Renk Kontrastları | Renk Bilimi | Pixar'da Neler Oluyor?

Şu ana kadar renk hakkında konuşurken ışığın dalga boyundan ve insanlardaki renk reseptörlerinden bahsettik.
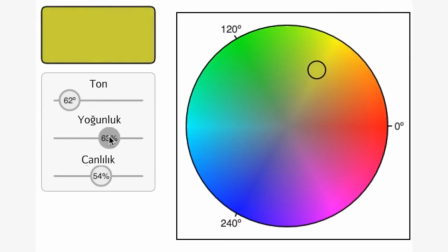Bunlar ışığın fiziksel yanı. Şimdi bir de algısal yanına bakalım. Her bir rengin kendine özgü bir tonu, yoğunluğu ve canlılığı olduğunu öğrendik.
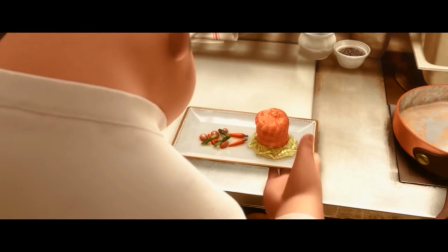Ama bizim dünyamızda renkler başka renklerle yan yana yer alıyorlar ve bu da gerçekten nasıl göründüklerini epey etkiliyor. Hatta bu durum bazen de çok enteresan şeylere yol açıyor. Mesela şu resme bir bakın.
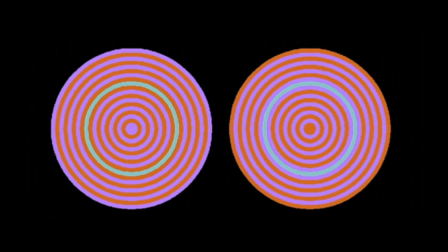İçteki renkli iki alkaya dikkat edin. Soldaki yeşil görünüyor, sağdaki ise mavi görünüyor.
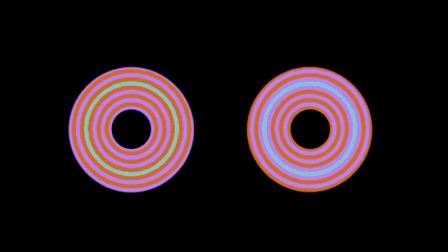İkisi farklı renkliler değil mi? Aslında hayır. Diğer renkleri silersek bu ikisinin aynı renkli olduklarını göreceksiniz.
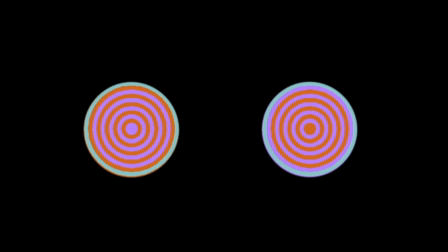Bizi yanıltan şey sadece renkte değil. Farklı parlaklık değerleri de bir resmi nasıl algıladığımıza etkiler.
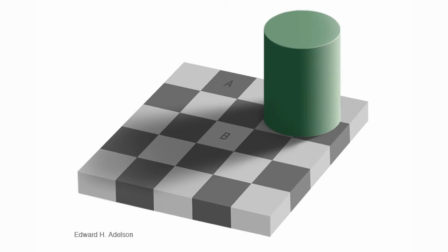Mesela gri tonlardaki şu resme bakalım. Şimdi A ve B karelerine dikkatlice bakın. Biri ışık altında yer alan siyah bir kare. Diğeri de gölgede yer alan açık renkli bir kare. Sizce ikisi grinin iki farklı tonuna mı sahip? Hayır. Bakın göstereyim.
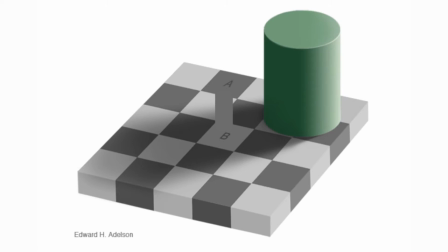İkisi aslında grinin aynı tonundalar. Demek ki her şey göründüğü gibi değilmiş. Bizim kontrastı ve parlaklığı nasıl algıladığımız rengi çevreleyen görsele de bağlıymış. Bu da bizi beynin algıladığı görsel sinyalleri nasıl işlediği sorusuna getiriyor.
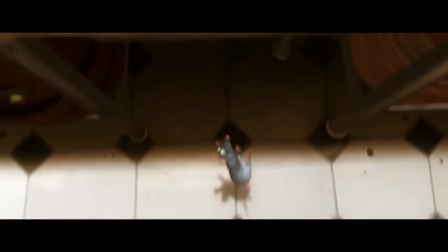Görsel sistemlerimizin yapısı, hayatta kalmak gibi önemli şeyleri yapabilmemiz için optimize edilmiştir.
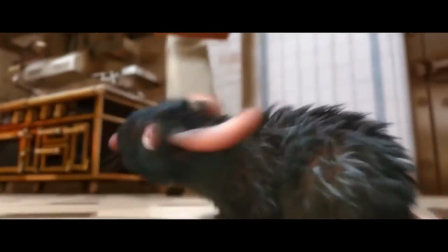Hayatta kalmak için gereken önemli özelliklerden biri, tehlikeyi olabildiğince hızlı şekilde fark edebilme yeteneğidir.
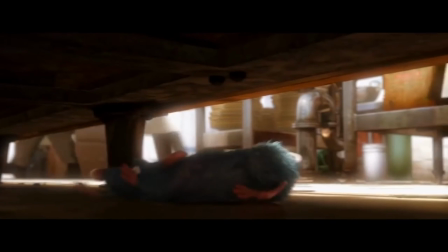Bunun için de gerekli olduğunda dikkatimizi hızlı bir şekilde noktaya odaklamamız gerekiyor.
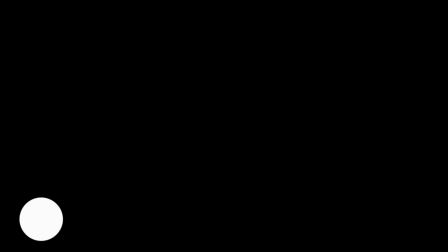Beynimiz bunu renkte, parlaklıkta ve harekette belirgin bir değişiklik olduğunda dikkatimizi hızlıca ve otomatik olarak tekrar odaklayarak yapar. Renkteki veya ışıklandırmadaki bu farklılıklara kontrast diyoruz. Beynimiz renkler birbiriyle kontrast halinde olduğunda bunu hızlıca fark edebilen bir donanıma sahip.
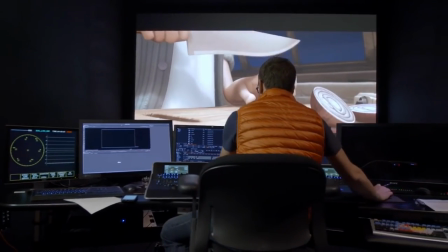Renk kontrol odasında kontrast ayarlarını kullanarak bir resmin tüm kontrasını ayarlayabiliyoruz.
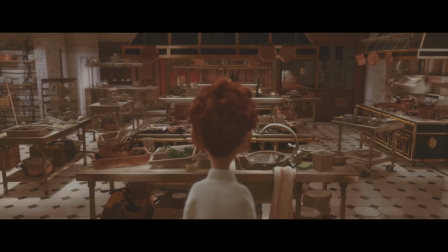Bunu parlaklık farklarını artırarak veya azaltarak ya da resmin tamamındaki ışıklandırma değerlerini değiştirerek yapabiliyoruz.
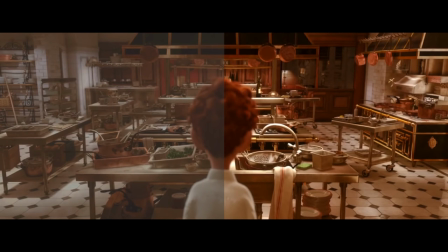Örneğin bu resmin sol yarısının sağ yarıya göre daha düşük bir kontrast değeri olduğuna dikkat edin.
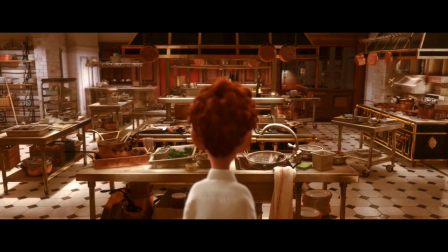Pixar filmlerinde kontrast değerlerini doğru ayarlayabilmek gerçekten çok önemlidir.
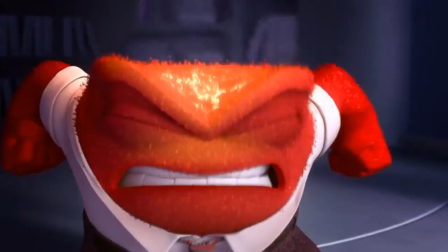Mesela ters yüz filminin sonunda yönetim merkezine geçen bir sahne vardır. Öfke bu sahnede aşırı sinirlenir ve kafasından alevler yükselir. Burada görseli çevirilen alan biraz karartılmış ve böylece kontrast farklılıkları o anda oldukça yükseltirmiştir.
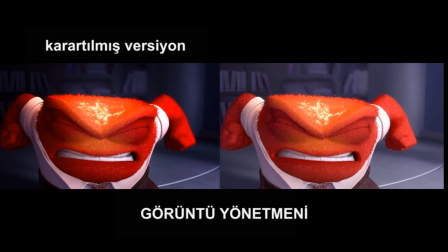Bu tür kararla veren kişi görüntü yönetmelidir. Biz kendi aramıza bu kişilere İngilizce kısaltmadan gelen DP şeklinde hitap ederiz.
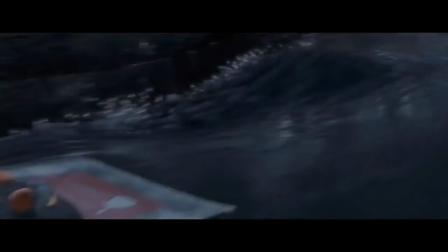Renk ve ışıklandırma konusunda herhangi bir karar görüntü yönetmenine bağlıdır. Oyuncak hikayesi 3 filminden de bir örnek verebiliriz.
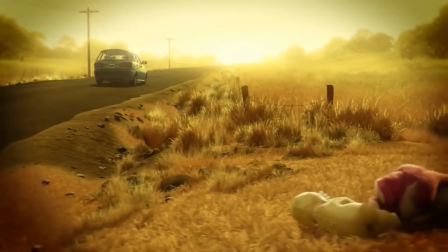Lotso belirli bir süre boyunca sahnedeki tek pembe şey olarak yer alınır.
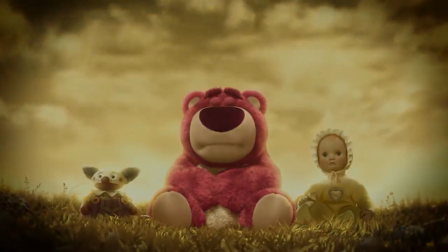Burada vurgulanan Lotso'nun sahibi ve oyuncak arasında yaşanan sevgi duygusudur.
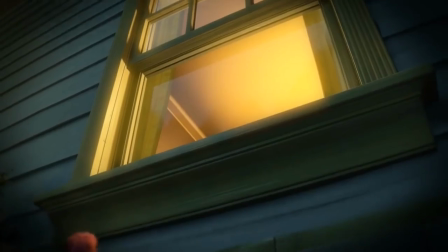Ayı kaybolduktan sonraki bir sahnede ise Lotso sahibinin penceresinden içeriye bakınca kendisinin yerini alan yeni ayıyı görür.
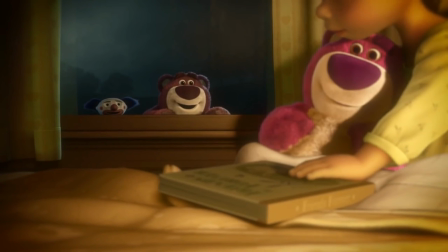Bu sahnede orijinal Lotso daha az pembe görünür. Daha pembe görünen yeni ay ise artık ilginin ve sevginin merkezinde gibidir.
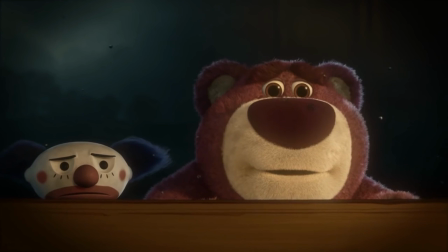İşte burada ikisinin pembelekleri arasındaki algı farkıyla sahnelerdeki duyguyu vurgulamak istenmiştir. Sıradaki alıştırmada siz de kontrast elemelerini yapabilirsiniz.